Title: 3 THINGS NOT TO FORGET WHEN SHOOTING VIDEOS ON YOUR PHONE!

Hello, welcome back to another riveting episode of How To with Harold. I'm Harold and this is How To with Harold, hence the name. Not to be confused with the hip-hop artist, hence the name.
What's good, fam?
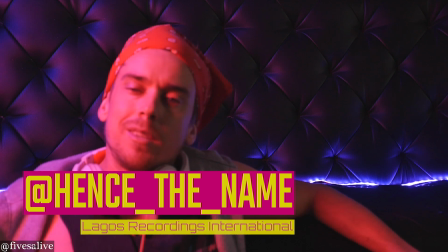[0:13] It's your boy, hence the name. Today, as always...
Nope, not him, but me. And today, we're going to take a deeper look into how to make your videos one step better,
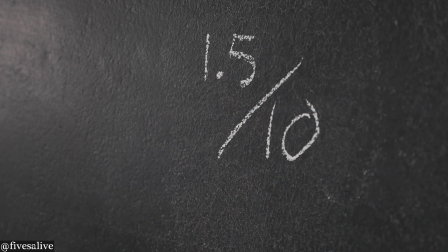[0:24]
from a 1.5 out of 10 right through to a 2 out of 10.
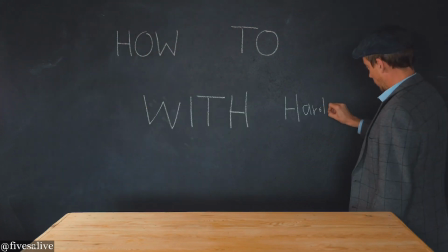[0:29]
Let's get stuck in!
It's How To with Harold. He's British, therefore intelligent.
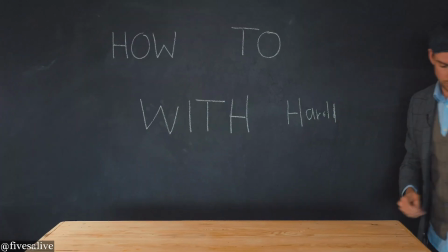[0:37] How To with
Harold. 3 Ds for you to remember today. The first D is depth. Real life is like this shoebox. It's got 3 dimensions: height, length, and of course, depth. However, the funny little screen you're looking at right now only has 2 dimensions: length and height, aka breadth. Our job is to try and create a sense of the 3rd dimension. You with me? A little bit of physics, not too much for the brain, I hope? Slow man, what's your take on all this?
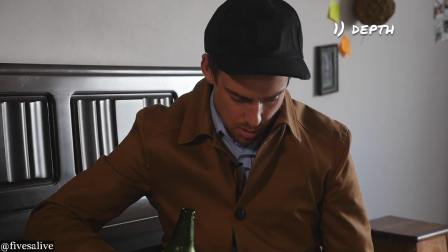[1:20] You're boring, mate.
Duly noted. So, how do we create this 3rd dimension? The basic #1 way of doing that is to create depth between yourself and your background.
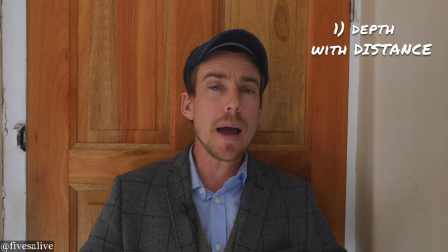[1:35]
Take a look-see. Okay, folks, this is what it looks like if I'm backed up against the wall with 0 distance between me and my background.
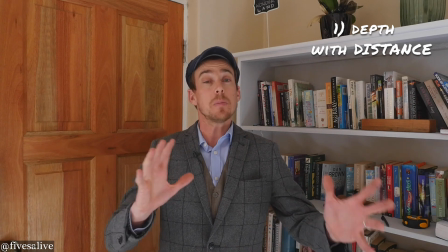[1:45]
Another simple way of creating a little bit of depth is to use a corner of a room. The second way we create this 3rd dimension is using lights. Now, here's the big thing. On episode 1, part 1.1, I gave you this tip and said, look into the light, which is the truth. However, it's still incomplete. To create the sense of depth that you would like to see on the face, look 3/4 into the light.
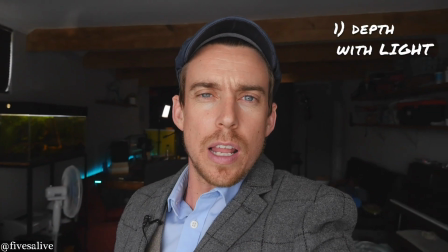[2:15]
Here's an example. All right, this is me looking straight into the light. We're going to move the camera and watch how the shadows change.
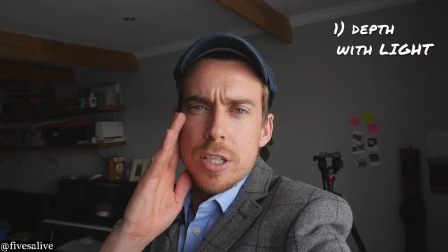[2:21]
Suddenly, the one side of my face begins to be plunged into the darkness and the other side remains bright.
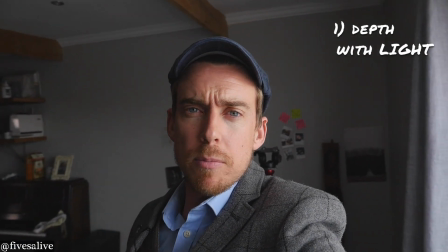[2:27]
This is good. It's giving me depth. Keep going. A little bit too much contrast over here.
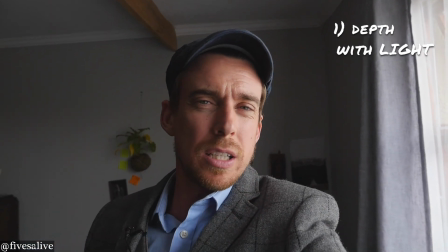[2:33]
As you can see, fully dark on the one side, a little bit too bright on the other. It's not the end of the world, but this is really where you want to be.
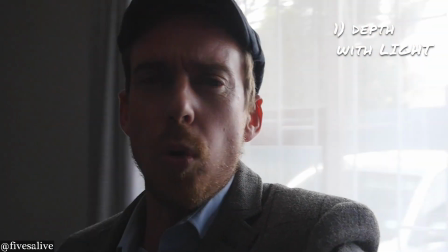[2:41]
Where don't you want to be, folks? All the way over here. I call this horse manure. Now, here's a little tip for you. If you've got an old person in your house, go and take down the netting on their window.
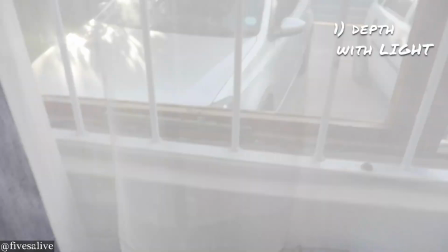[2:55]
Stick it up on a big window in your house and sit yourself adjacent to that window. What that netting does is create a natural softening on your face, so suddenly you don't look hideous anymore. So much for Photoshop. We've got old people. D #2, design. Now, you've only got 2 choices when it comes to your background, so listen carefully.
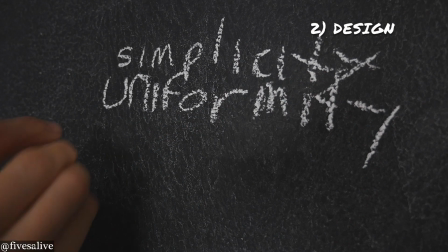[3:20]
Uniformity in simplicity, and #2, uniformity in busyness.
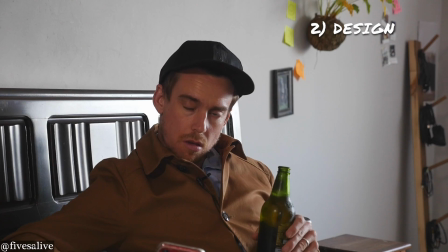[3:26]
The key thing is uniformity. Let's have a look at a few examples and rip them to glorious shreds.
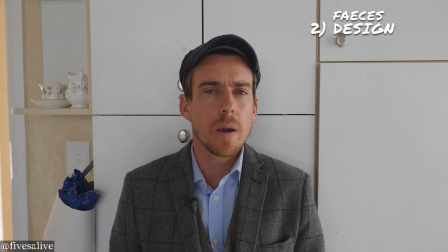[3:32]
Here's an example of me backed up against another background. As you can see, this shot is what I like to call feces for a number of reasons.
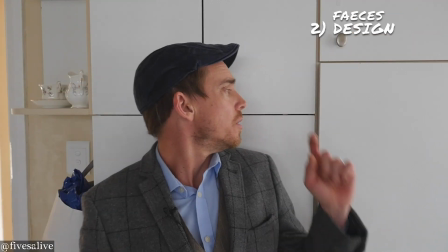[3:42]
#1, 0 depth. #2, strange little objects competing for the viewer's attention.
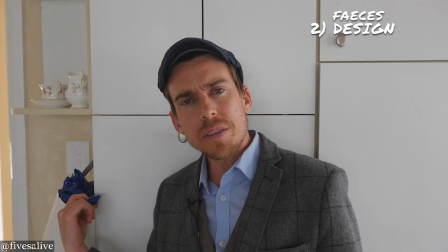[3:49]
#3, little things peeking into the frame.
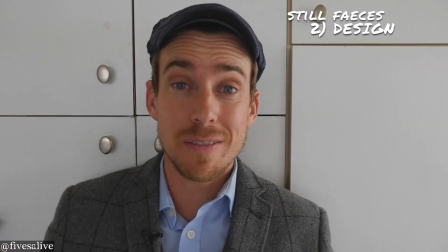[3:52]
What I would do is first of all, you've instantly framed out the little plastic packet on the side.
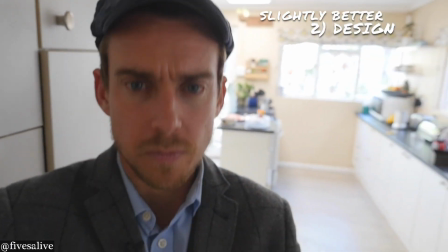[3:58]
However, still not good. Alrighty, there we go.
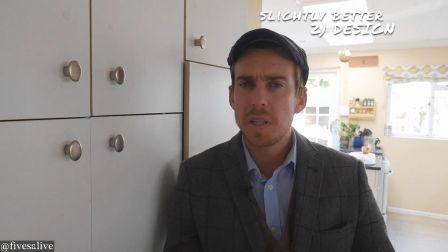[4:04]
We've moved the camera. Maybe this is a little bit better. More depth, a bit more behind me.